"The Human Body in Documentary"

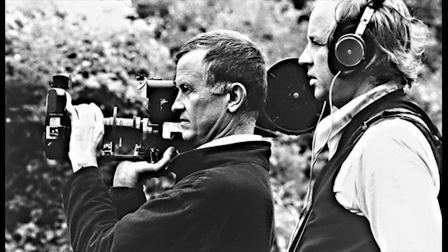They tend to be grouped under the category of direct cinema,
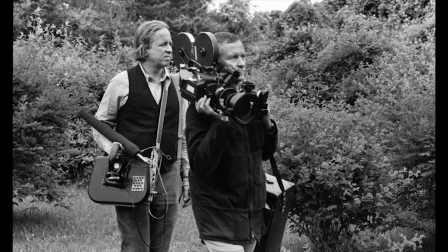which is to record events where the subject and audience are unaware of camera presence.
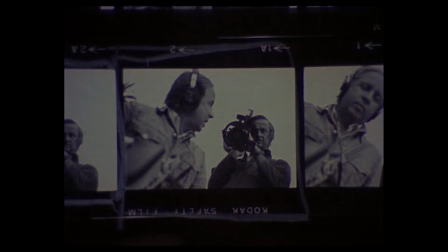It is about observing the subject, the human body, and to eliminate personal perspective.
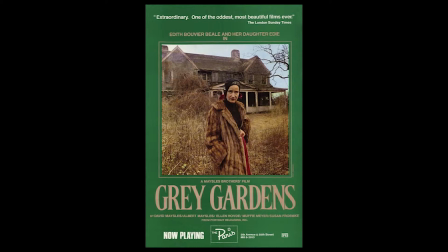In their film, Grey Gardens, they present the audience with the story of Edith and Big Edie,
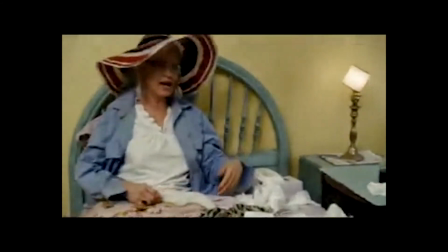mother and daughter that have been alienated from society. They are trying to transmit to an audience a sense of the surreal.
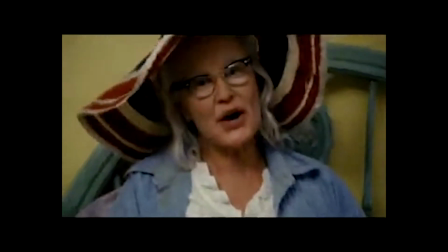By filming the images of these two women who are no longer a functioning part of society,
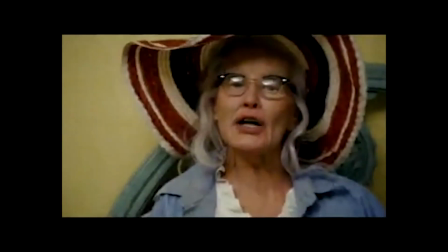they are exploiting the image of the unknown, the surreal, and bringing it back to the so-called real world through film.
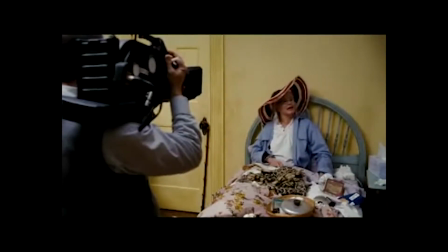In this film,
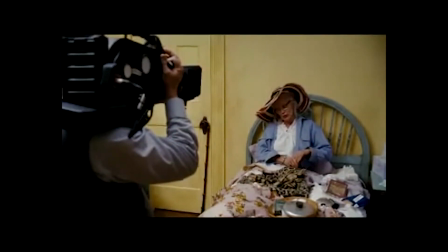one can see that it is impossible to maintain a completely objective stand as a filmmaker.
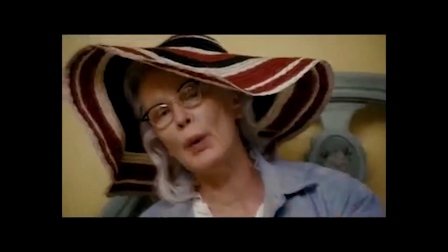The Maisel brothers are clearly interacting with their subjects in order to film them, and the subjects,
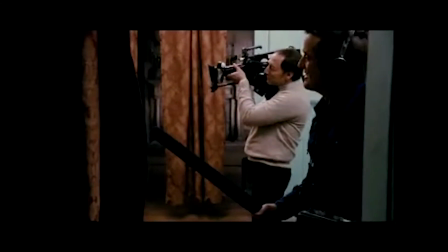Edith and Big Edie, have engaged in a performance which is a result of the Maisel brothers being in their house.
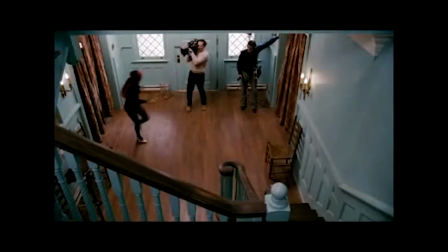There is a duality that has been created between the performing bodies and the directing bodies.
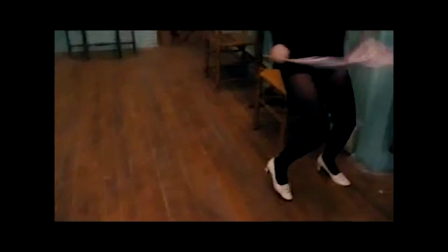There is an indirect exploitation of the bodies of the Maisel brothers.
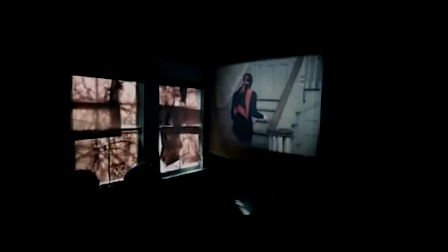This is not a representation of a surreal reality, but the creation of a new reality.
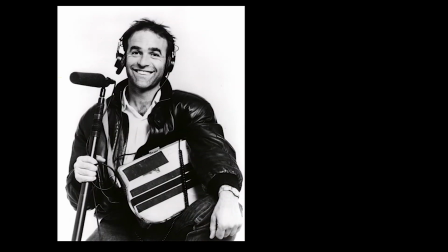A documentarian who directly does exploit his own human body is Nicholas Broomfield. He makes use of his own body in his documentaries by including himself on camera. He creates a duality between directing and acting.
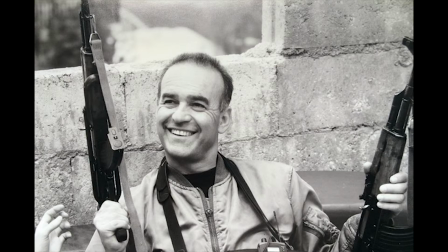It seems he will go to any length to get what he wants for his documentaries,
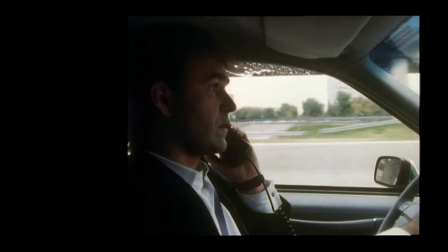whether it's the interview that drives the documentary Tracking Down Maggie,
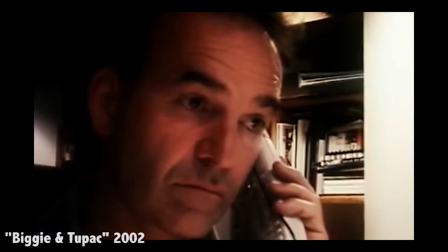or the interview he wants with Suge Knight for his documentary Biggie and Tupac.
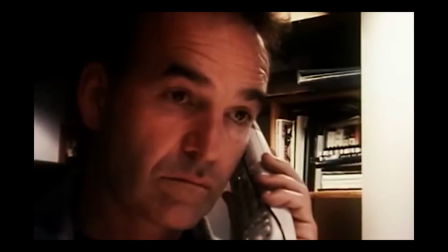His documentaries tend to be about looking for an answer.
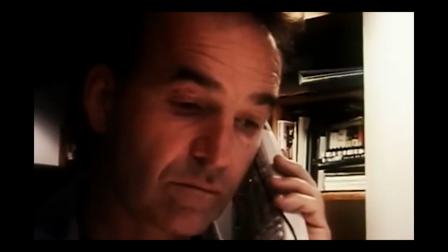We can even say he takes on the role of a detective.
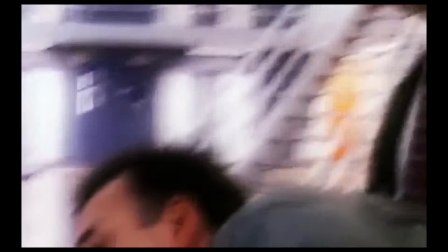But by doing so, he is exploiting his own persona, in fact,
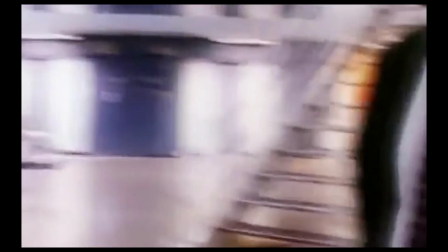allowing the viewer to connect and enter the documentary through his body.
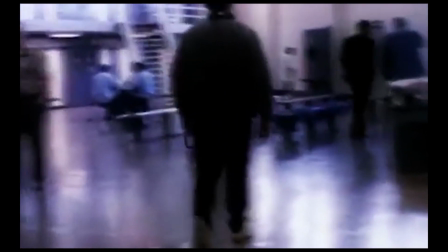He has become the vessel for the audience to feel included in what is happening on the screen.
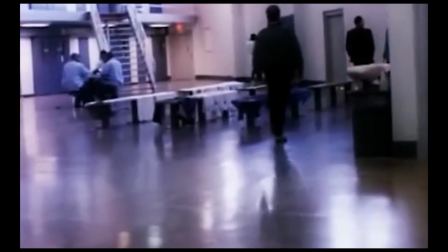He uses his own body as a tool to activate the bodies he is filming. If the essence behind documentaries is to capture reality,
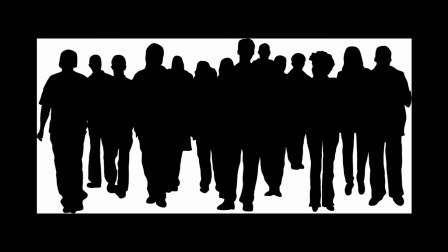then they must make use of the human body, because the human body functions as a universal connection with reality. We can all relate to a physical body and understand what a body is.